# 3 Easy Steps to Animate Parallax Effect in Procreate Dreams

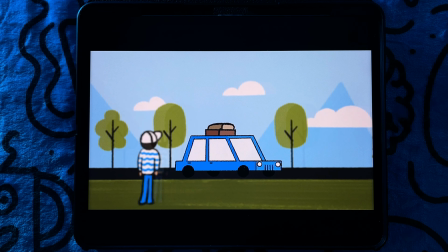[4:04]
For my animation, I want the car to be the focal point, which means that the background and foreground character will appear blurry.
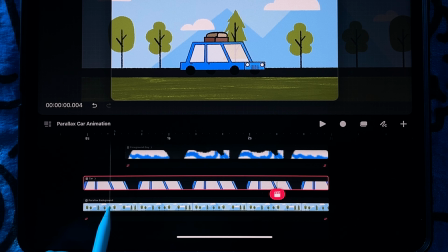[4:12]
So I'll start by going to my background layer and tapping the action icon, then tapping on filter.
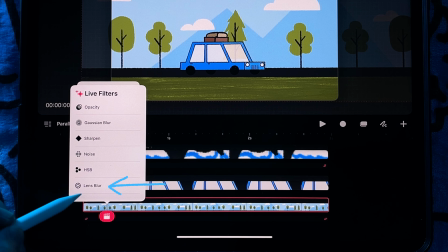[4:21]
Lens blur is a new effect that was added this summer to the filter options.
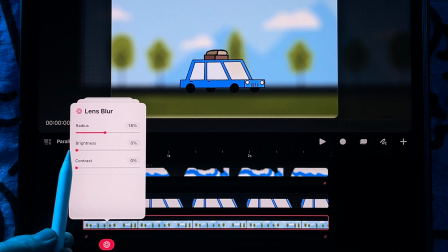[4:26]
It gives you the option to adjust the radius, which will affect how blurry it is, as well as the brightness and contrast.
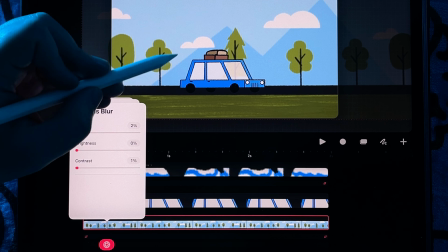[4:35]
And I want to add just a slight blurriness to the background as I still want the details of the illustration to be visible.
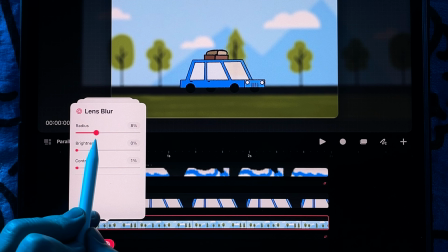[4:44]
So I'm going to go with 2%. I recommend playing around with the toggle until you get the desired effect you're looking for.
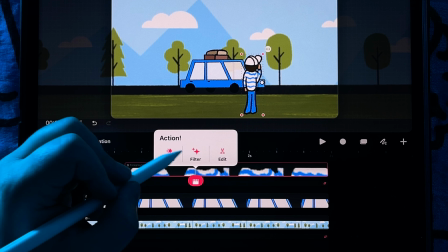[4:53]
Now I'll apply lens blur to the foreground character,
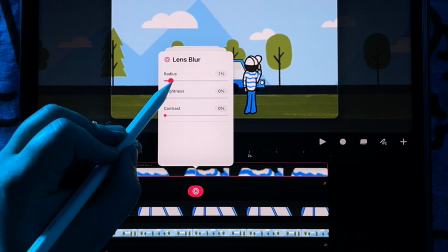[4:57]
and I'll make it 3% to indicate it's further away from the car.
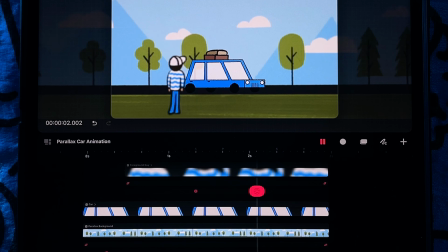[5:03]
Now tap play to review the animation.
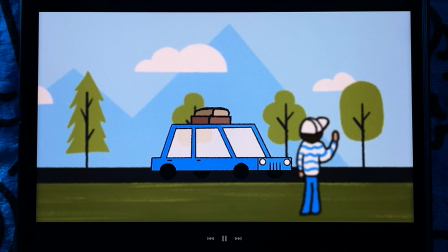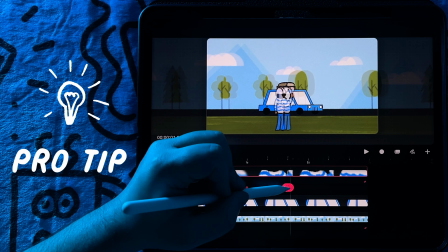[5:13]
Pro tip, a cool thing about lens blur is you can use keyframes to adjust
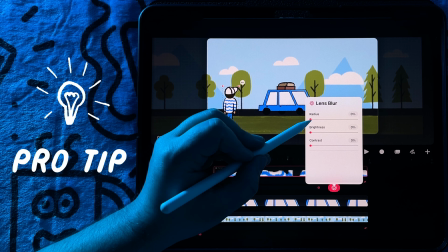[5:19]
the blurriness to give the illusion that the camera is switching between focus objects.
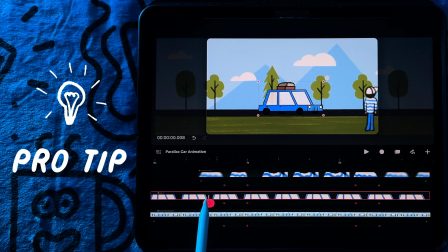[5:25]
As you can see here, I have added keyframes so it looks like the camera goes from focusing on the car to the foreground character, and then it will later return back to the car.
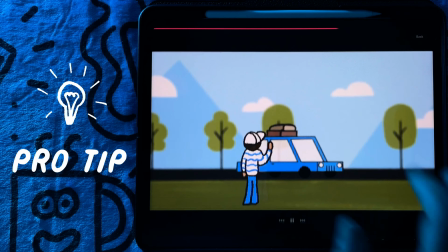[5:39]
Playing around with lens blur is a great way to add an advanced touch to your animations.
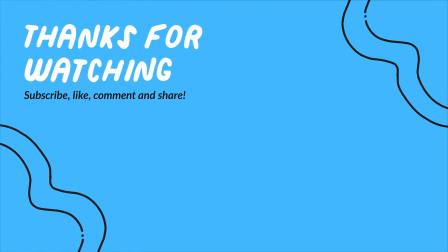[5:45]
Thanks for watching. Feel free to comment below what you'd like to see me cover in a future tutorial. Bye for now.